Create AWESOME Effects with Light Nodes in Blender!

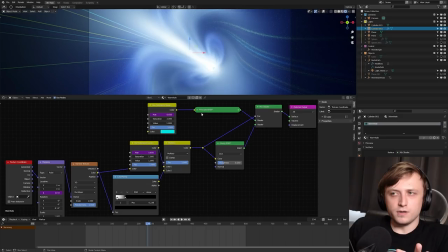If I added the streaks straight to the principled BSDF shader then they would appear too dark and if I added them to the emission value there then there would be too much light flooding the scene so instead I wanted to present them with a glossy BSDF shader and then I combine that using
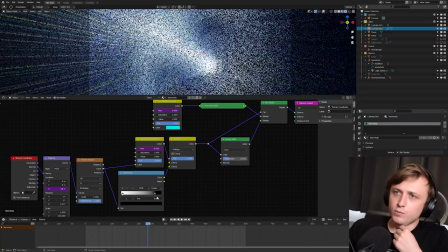the actual value of the streaks as the factor input. And of course we can control these values so if I widen this ramp here then we can get way more streaks going on.
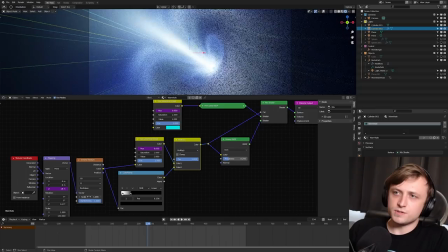It's like the rainbow bridge. That's the good thing about having all of this procedural control is that you can really just change the look in an instant.
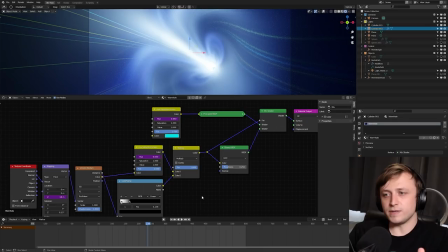And of course, because I thought having the color change over time for both the streaks and the tunnel lighting made it look much cooler, then I've added drivers to each of the hue values here.
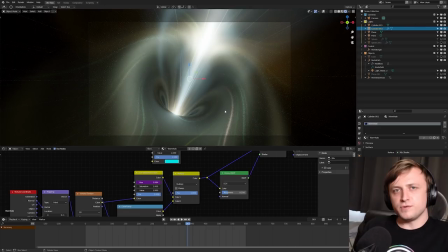So then it's just a matter of playing it out and maybe rendering your result when you're happy with it. So yeah, as you can tell, there's a lot of potential with light nodes and there's a lot of things you can do with it that I don't think people realize. And there's actually a lot of really common applications for it that I haven't showed you in this video. One of them, as I mentioned earlier, would be say you had like an external architectural visualization scene and you wanted some like tree shadowing going across an object.
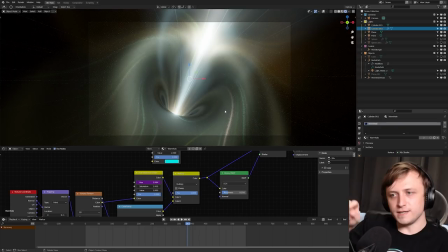You don't need to place a whole 3D tree just to get those shadows. If you had a good texture with an alpha value, you could put that into an image texture node and then just present that with a light, like a spotlight or something. But it all depends on your specific scene and how you want to set up the lighting. Now, like I said, these demos are available on my Gumroad for $1 if you want to go and grab them.
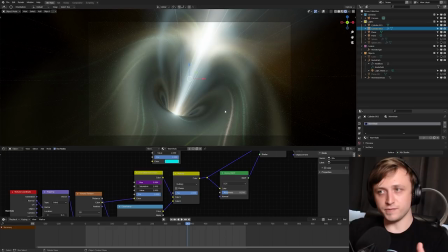Hopefully you've learned something interesting here and feel free to show me any results that you make if you give this a try for yourself. So thanks for watching everyone. Consider signing up to my Patreon to support my work and get your name at the end of videos. You can also join our Discord server to take part in art challenges and get behind the scenes previews. And of course, feel free to check out my other videos. We're approaching 100,000 now, which is amazing, although my subgroup has slowed down recently.
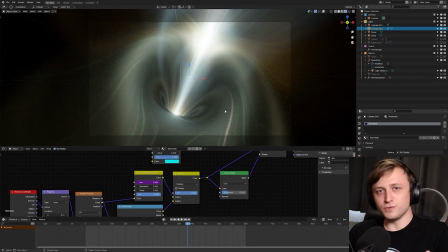But I really love what I get to do, and I will continue to make cool content and resources for you so long as you keep watching and enjoying the resources.
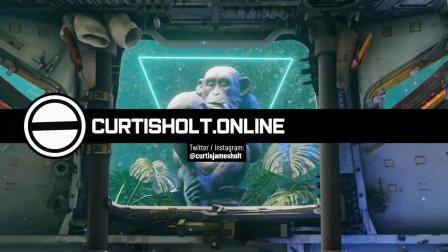So thanks for watching, everyone. Stay safe, and I will see you next time.